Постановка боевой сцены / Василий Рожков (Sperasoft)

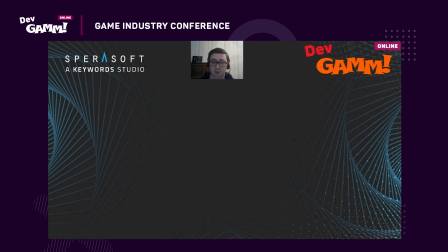Сюда попала пара моих анимаций, но начинал я, разумеется, не с этого. Свою работу с видео, с 3D-графикой я начал около 10 лет назад.
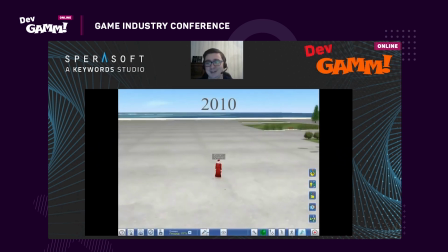И начал я вот с такого.
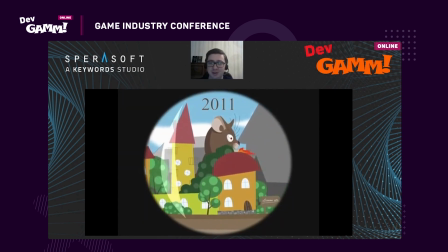Мы считали, что так будет выглядеть онлайн-образование через 10 лет, но, как мы можем видеть, это совсем не так.
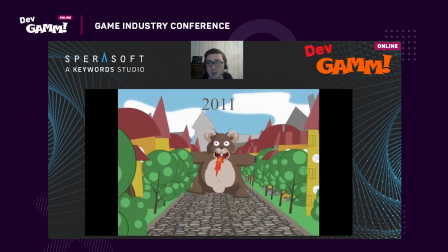Потом я стал заниматься рекламой, ушел работать в рекламную студию.
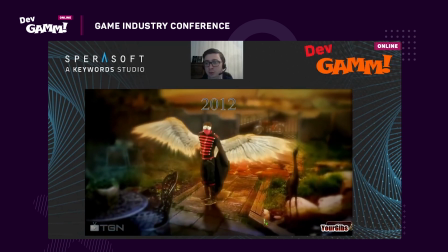После нее я стал делать ролики для казуальных игр и скалок.
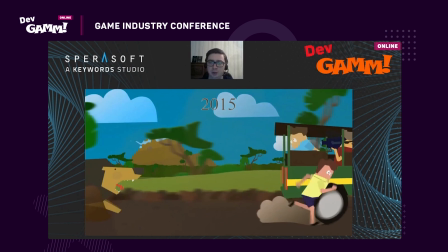Это такие тоже кат-сцены режиссируемые. После этого я увлекся моушн-дизайном и анимацией в After Effects.
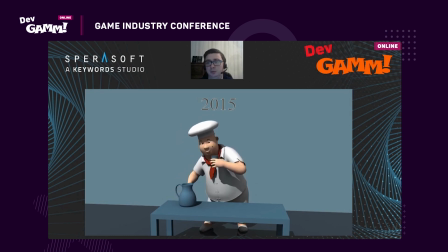После этого я поступил в анимационную школу при Animation Club.
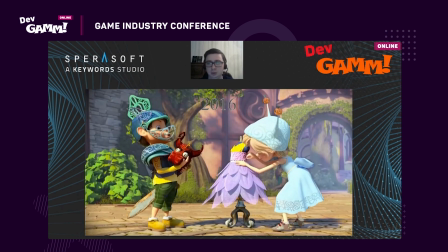Отучился там 4 семестра, после чего меня мой преподаватель пригласил к ним поработать на джингликов.
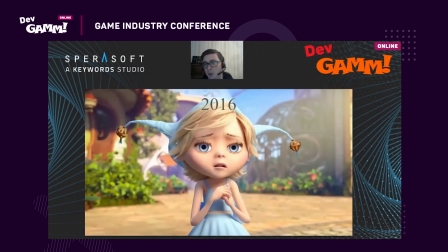Я считаю, что мне безумно повезло, потому что это очень крутой проект.
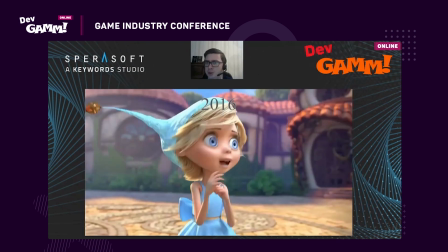И даже несмотря на то, что когда я туда пришел, я забыл вообще все, что я знал по анимации.
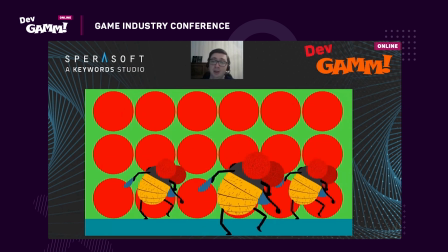Такими вещами занимаюсь в свободное время. Так вот, я забыл все, что я знал об анимации. И было очень тяжело влиться в работу. Я делал какую-то походку, недели две, наверное.
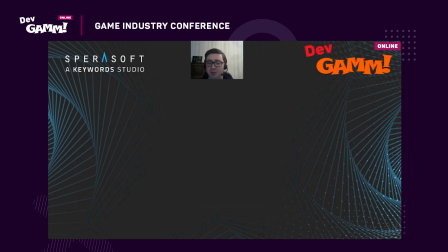Я видел разочарование в глазах моего лида, но, к счастью, он про это забыл. Он очень удивился, когда я через 2 года ему напомнил, что я так затянул с походкой. Когда я только начинал делать анимацию существ, и в частности боевку с их участием, я очень часто слышал по отношению к своей анимации такие комментарии, как: ну, твои ребята действуют неэффективно, непродуктивно, а я сидел рядом и чувствовал себя таким стереотипным менеджером из большой корпорации. Мне было, в принципе, тяжело влиться в анимацию существ после мультиков, потому что это совершенно другой стиль, совершенно другой подход. И сегодня я вам всем предлагаю примерить наряд такого менеджера и поговорить в том числе об эффективности и продуктивности действий ваших персонажей. Я буду говорить скорее о ин-гейм анимациях, а не о срежиссированных кат-сценах. И для начала поговорим, для чего вообще нужны постановочные анимации в играх.
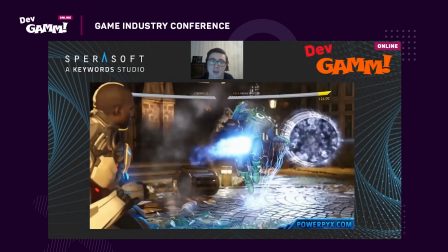В первую очередь, конечно, вспоминаются такие серии игр, как Injustice или Mortal Kombat.
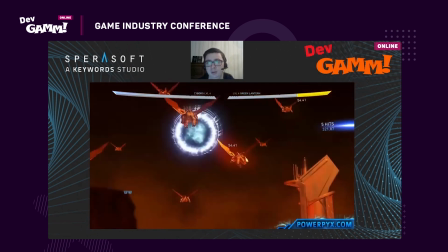А здесь добивание служит для разбавления геймплея или для развлечения игроков во время кооперативной игры.
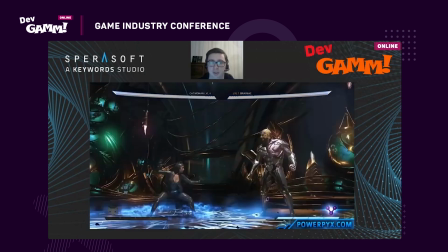Мы здесь можем видеть несколько камер и монтажные склейки. И это очень круто,
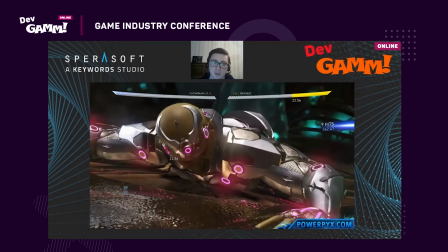потому что это позволяет спрятать какие-то огрехи в анимации и в целом удешевить производство.
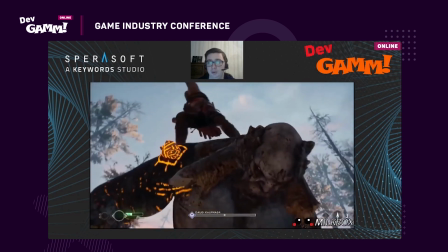Иногда задача игры красиво проиграть. Тогда появляются на свет такие добивания в стиле God of War, когда камера одна,
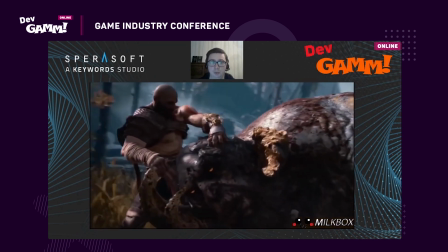и игрок даже не всегда успевает заметить переход от геймплея к непосредственно добиванию.
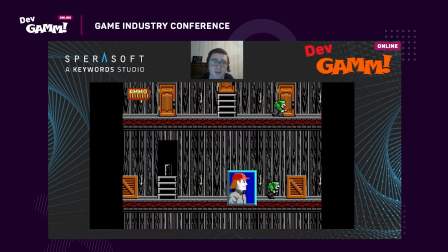А иногда игра хочет поиздеваться над игроком, наказать его за неосторожность и за ошибки, мучительной смертью персонажа.
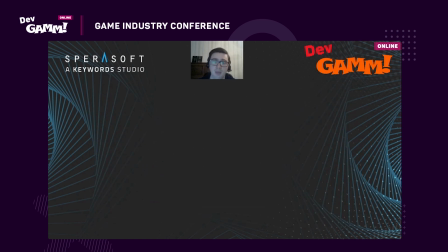Как бы то ни было,
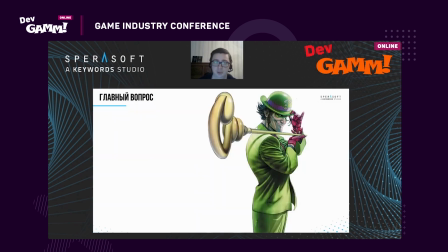это геймплейная фича, и ваша анимация должна дополнять геймплей, действуя в контексте эмоций, которые игра вызвала у игрока.
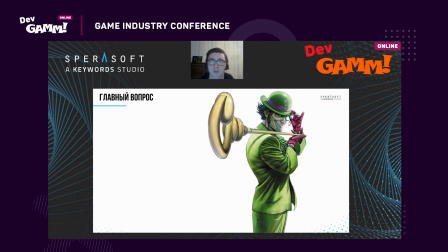Ролик может быть наградой или наказанием, но в любом случае это всего лишь вишенка на торте геймдизайна. И поэтому игрок не должен задаваться вопросом, что вообще происходит и почему. Это не касается каких-то игровых условностей, потому что они всегда одинаковые.
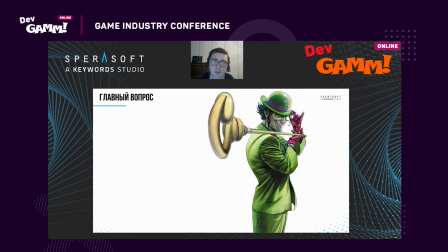Но нарушение логики и повествования очень сильно ломают веру игрока в происходящее и нарушают его погружение. Это работает абсолютно точно так же, как и в фильмах.
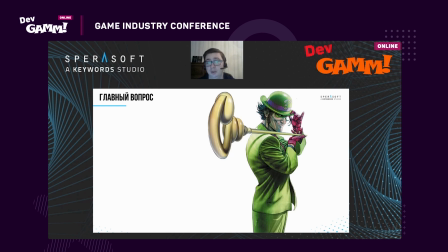И здесь можно вспомнить пресловутых штурмовиков из «Звездных войн», чья меткость стала объектом многочисленных уже приевшихся всем шуток. Я очень рад, что «Звездные войны» отошли от этой порочной практики и уже сами немного начинают шутить над собой в прошлом.
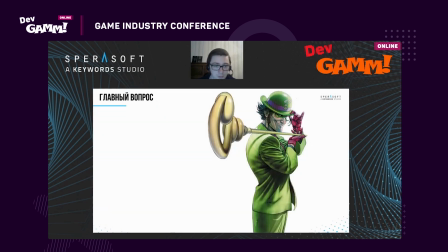И
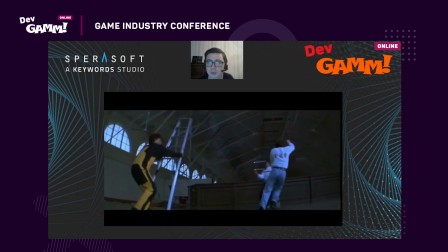я не могу не вспомнить фильмы Джеки Чана. И да, я хочу предупредить, что многие мои примеры будут из фильмов, но они также хорошо масштабируются и на игры в контексте именно кат-сцен.
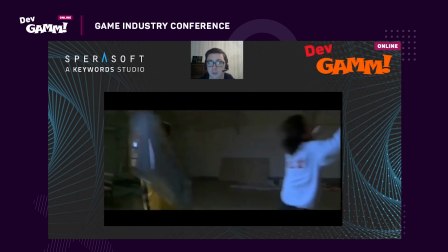Так вот, в его фильмах творится какое-то безумие, он дерется с стремянкой,
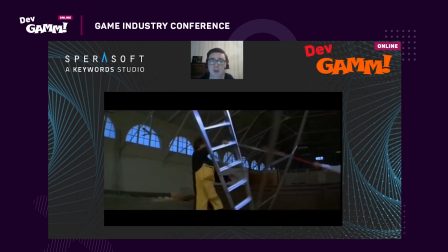с толпой народа, но каждое его действие направлено на какую-то определенную цель.
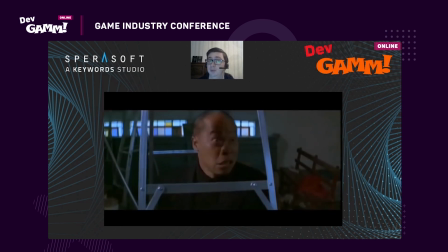И зритель, главное, понимает эту цель.
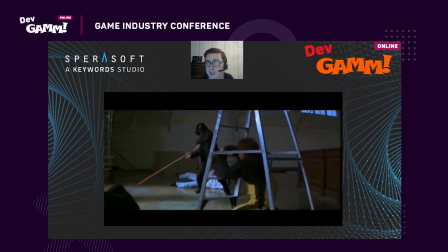И даже если он ошибается, то мы понимаем, что он хотел сделать, просто у него что-то не вышло.
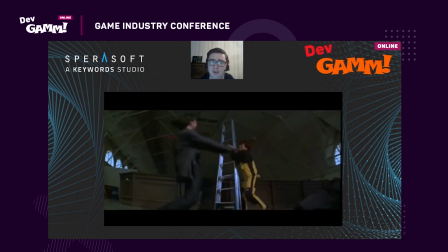И у него очень много деталей. Здесь, обратите внимание, он ударил руку.
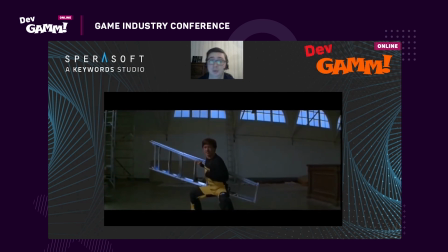И здесь она у него все еще болит.
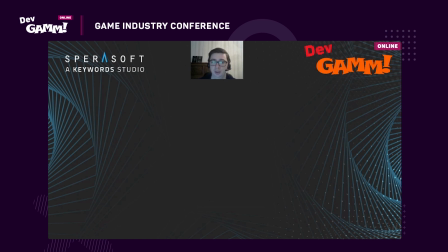И если у Джеки фильмы очень театральные, то Майкл Бэй, например, любит
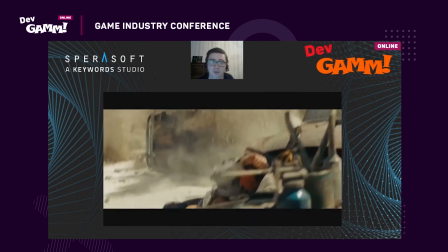помещать зрителя в центр битвы,
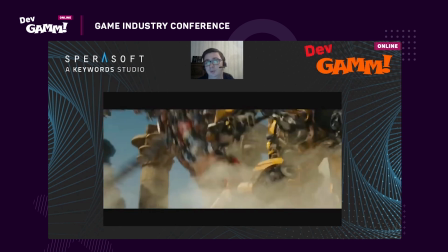как в данном случае в битве огромных роботов, и для этого он использует человеческий масштаб.
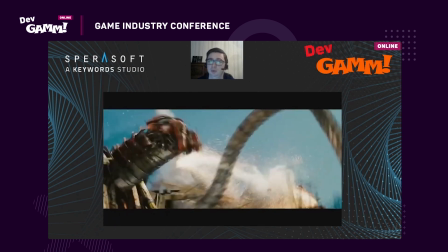То есть, как правило, мы видим эту битву с точки зрения, с ракурса,
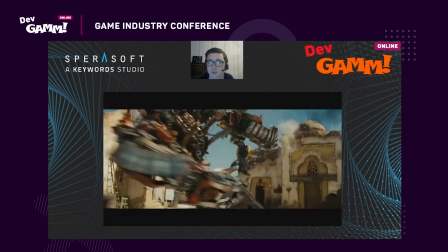угол обзора у нас точно такой же, как у свидетеля происходящего.
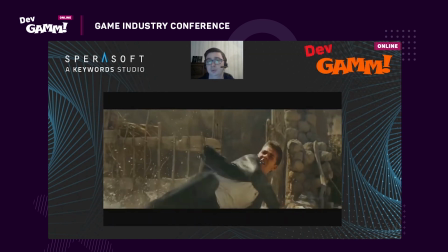Также он помещает сюда рядом с роботами людей, для того, чтобы мы представляли все-таки масштаб битвы еще лучше.
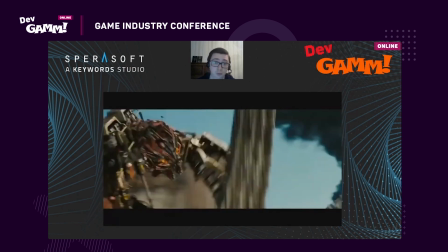И оператор тоже где-то в центре битвы тусуется, промеж этих роботов, он очень боится получить по голове,
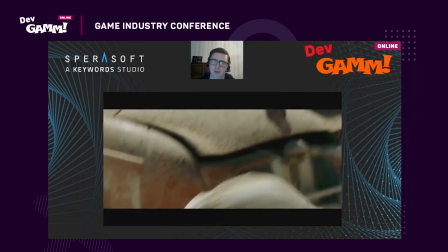от этого вся вот эта трясучка, и он не всегда может показать что-то интересное, мы видим там какую-то часть тела робота,
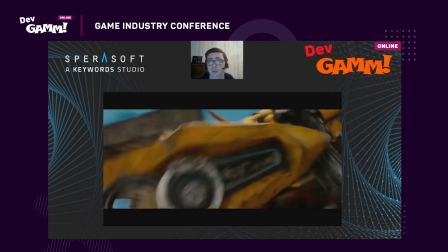но тем не менее, несмотря на то, что на первый взгляд здесь происходит какое-то месиво,
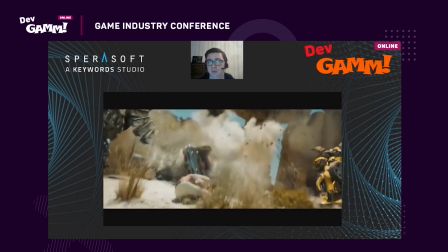на самом деле вопросов о происходящем возникает крайне мало, мы понимаем, кто побеждает и почему. Планирование. Предположим, что вы уже разобрались со стилистикой вашей битвы, со стилистикой вашей анимации. Это может быть или Street Fighter, или Mortal, или что-то более реалистичное, как Mortal Kombat. И вы уже приступаете именно к проработке своей сцены, своей анимации. Все, разумеется, в таком случае начинается с технического задания.
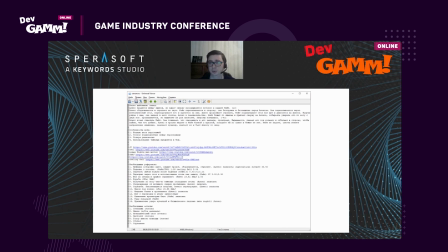Здесь я сам себе составил техническое задание, это мой собственный шорт, моя собственная сцена. Я расписал, какие примерно сценарий. Я написал, чего я хочу достичь с анимационной точки зрения,
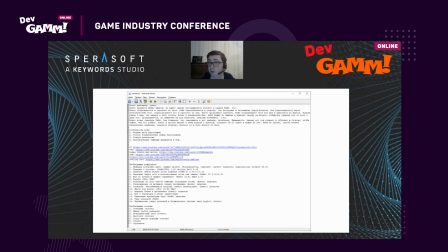то есть это разные веса персонажей, тесные взаимодействия между персонажами с разными весами. Я хотел показать потерю равновесия и использование тяжелых предметов в бою для того, чтобы сделать поднятие тяжести.
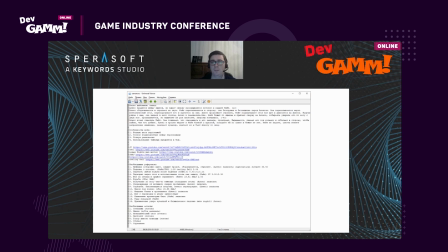Я также нашел на YouTube несколько референсов, которые отражали то, чего я хотел достичь. И расписал все действия, которые, как я планировал, будут в моей сцене,
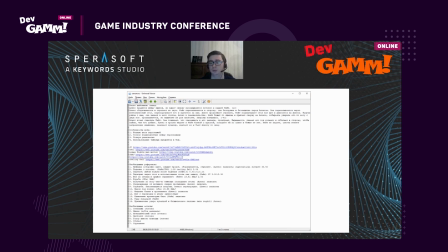и подписал здесь, какие уже референсы найдены и какие еще предстоит только найти.
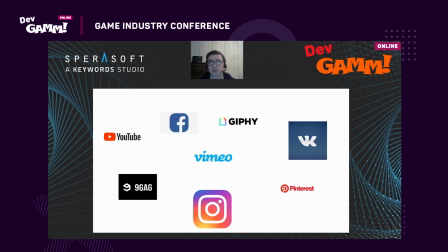Очень часто говорят, что для поиска вдохновения нужно выйти на улицу, но в случае с боевой сценой это проблематично, потому что я там вижу в основном или драку каких-то соседских алкашей, или как скинхеды избивают этих самых алкашей.